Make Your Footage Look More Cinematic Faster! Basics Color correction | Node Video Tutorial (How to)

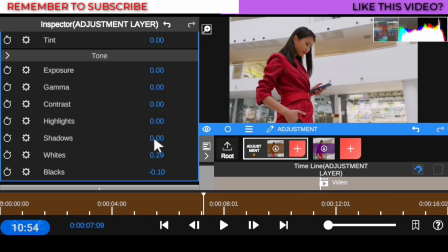(8:17)
Now make sure that your shadow, as for me, I love my shadow to be deep, but as for you, it's personal preference.
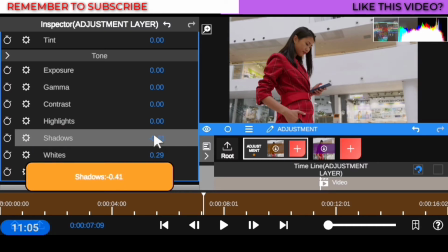(8:23)
You can apply it and see what it does to your footage. So I'm going to be bringing my shadow to negative 0.50. nice.
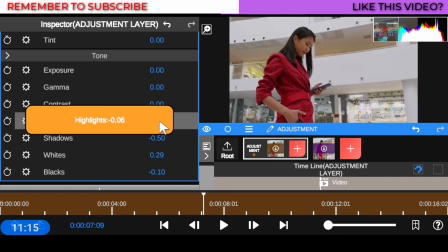(8:31)
Then I'm gonna be coming down to my highlights. My highlight, I want to make sure that as well is a low, because I can see there are more lights in the video, there are more light casts, so I need to what to make sure my highlight is in the right quantity.
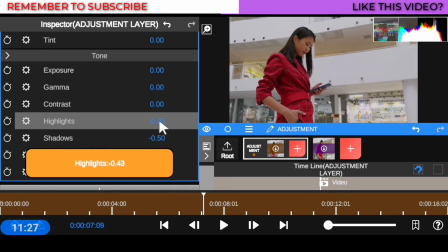(8:43)
I'm gonna be reducing to negative 0.44. you can as well see what this does.
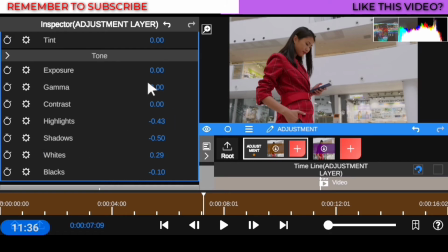(8:48)
Once you start using this, you understand what actually the each and every property right here, how the effect your footage.
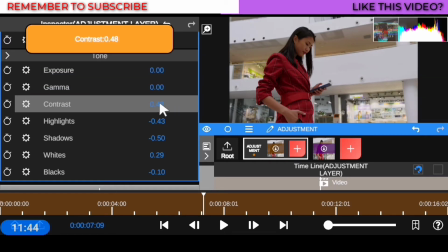(8:56)
Then my contrast, I need to make sure my contrast as well is it not too much high, then too much low.
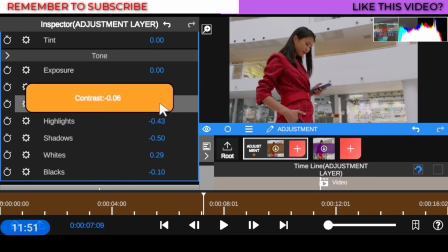(9:03)
It's also in the right quantity, which I'm gonna be leaving as negative minus 53.
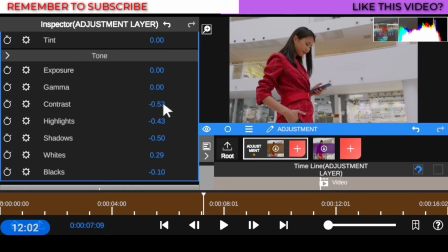(9:08)
Make sure that you can do that slowly, so you don't do it too much. Then I'm gonna be coming down to my gamma. I'm gonna make sure my gamma is negative 10. So I don't want to overdo it, because I have a lot of color in there, so I don't want to fade out all color.
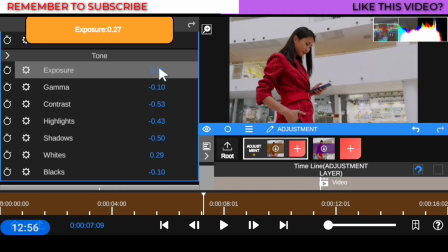(9:20)
So my exposure, I want to make sure my exposure is not that overcast or too much low.
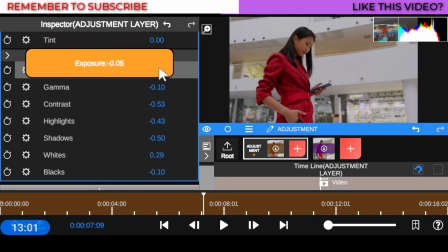(9:26)
I want to make sure it's on the strike quantity as others. So I'm going to be leaving that as negative
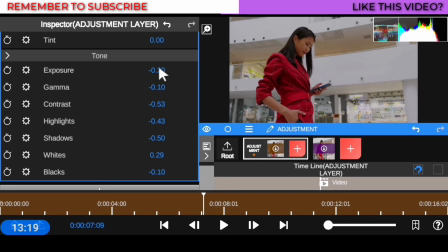(9:33)
0.20. you can as well copy of this figure I used and as well twist it when you see those changes is not that good look on your footage.
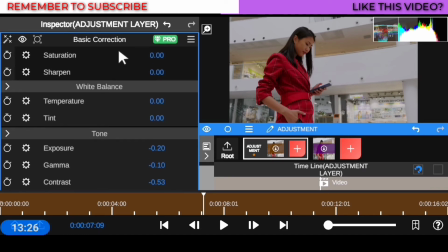(9:40)
So now I'm going to be coming down, I'm going to be raising this a little bit, coming down right there. I'm going to see my temperature. This actually helps me to affect overall look of the footage.
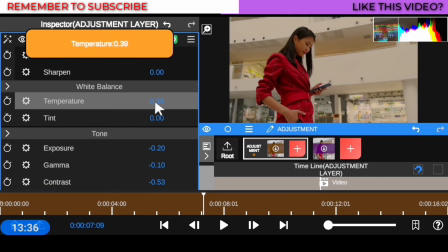(9:50)
When I overdo it, it's going to be bringing down like like a sunny day and in the mall.
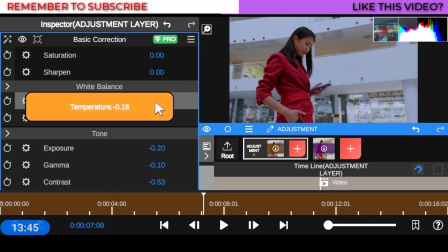(9:55)
But if I let's do it, it's gonna be bringing all the effect that I've applied to their right order, whereby my white is white, my red is red, my black is black.
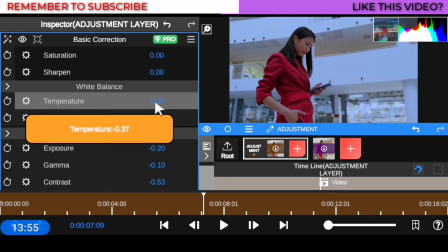(10:04)
So I'm gonna be doing this, I'm gonna be reading it to -0.42, which is awesome to have that nice white, nice black.
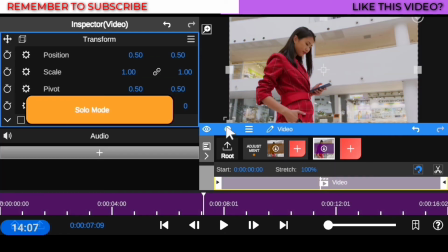(10:12)
So now this is what we get. So this is before and this is after.
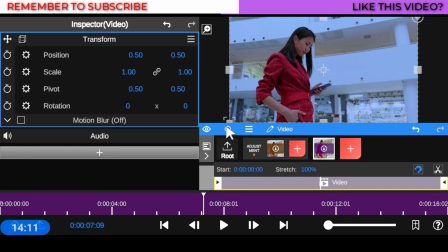(10:17)
This is before and this is after. Awesome, right? So one of the quick bonus tips I always love doing is, so let me head back to the adjustment layer and quickly show you this tip.
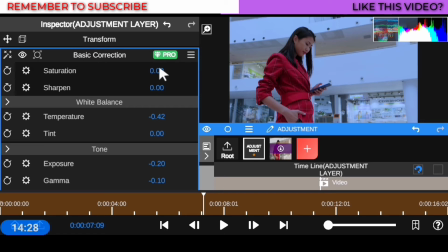(10:26)
I'm going to be going down to my what, to my saturation. I'm going to make sure my saturation is high because I want the red to pop up.
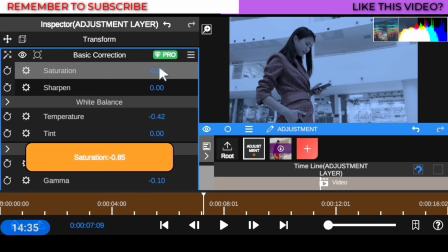(10:33)
As you can see, if I overdo it, it becomes the dark creams, black and white, but I don't want that.
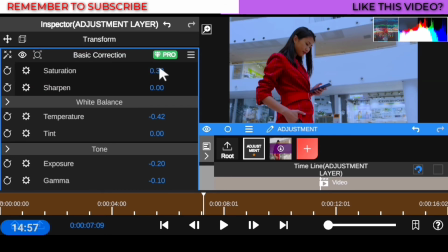(10:38)
So I'm going to be making sure that saturation is at minimum, is not over cast on the image, whereby I'm gonna be losing a lot of information in the footage.
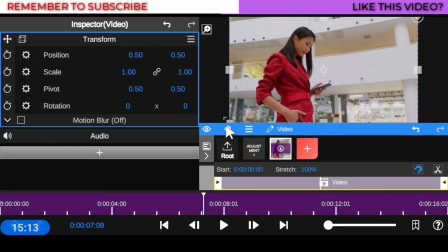(10:47)
So now we have this crispy image. So this is before, this is before and this is after.
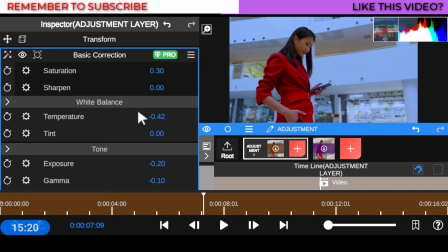(10:52)
This is before and this is after. Awesome, right? So what we're gonna be doing next is a quick bonus tips that I always love to share with you guys. Please, if you gain value out of this video so far, please be sure to hit the like button and subscribe for more.
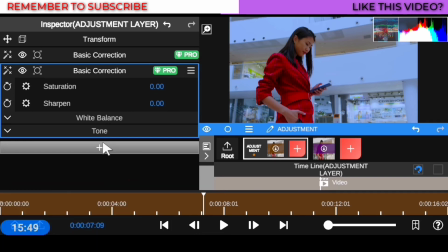(11:04)
One of the bonus tips I always love to share with you guys is just to make this footage look more crispy and Hollywood look,
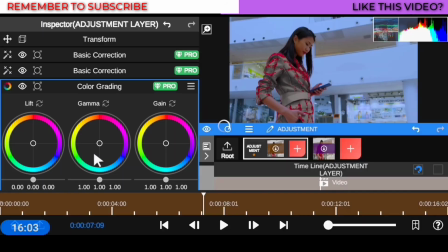(11:11)
is to come down to this plus icon right here and go to my color grading. I'm going to be using this basic color grading.
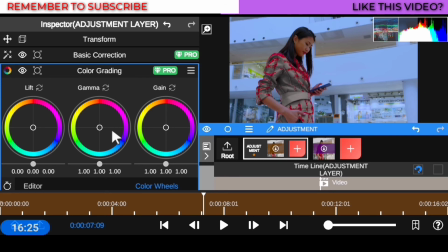(11:16)
I'm not going to go in deep into the advanced color grading, which I'm going to be making tutorial about that in the next video. So now, once I open this up, you'll see the gray on the clothes. This is telling me that it's casting lift on the what, on my red and some color right here, as you can see.
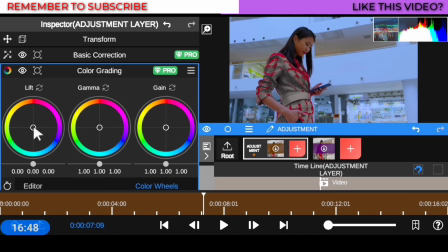(11:32)
So what I'm going to be doing is just so simple. It's just to make sure I drag this all the way to my -4.
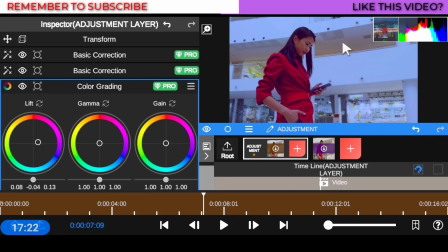(11:38)
Just make sure it's on -4. Now, good. As you can see, all the ambience light right here is bringing up their real color. So what I'm going to be doing next is to come down to this aspect right here. Since I have this crispy look screen right here, I'm going to make sure that my dama is going towards the yellow to bring that pop screen.
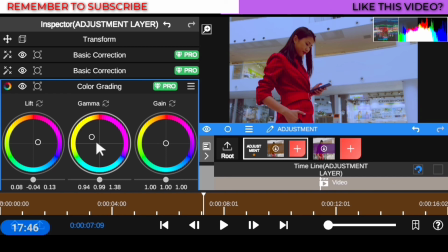(11:56)
So I'm going to be bringing this all the way to this. As you can see, it's affecting all the light hue right there. So I'm going to bring this towards the yellow to give my skin, to give the skin tone and more ambient light their real color. As you can see right here, the color is now what is now coming up exactly as it is in the what, in the real life.
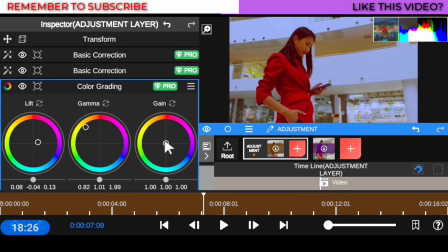(12:16)
So what I'm going to be doing lastly is just come down to this right here and just make sure I drag this all the way towards 0.99.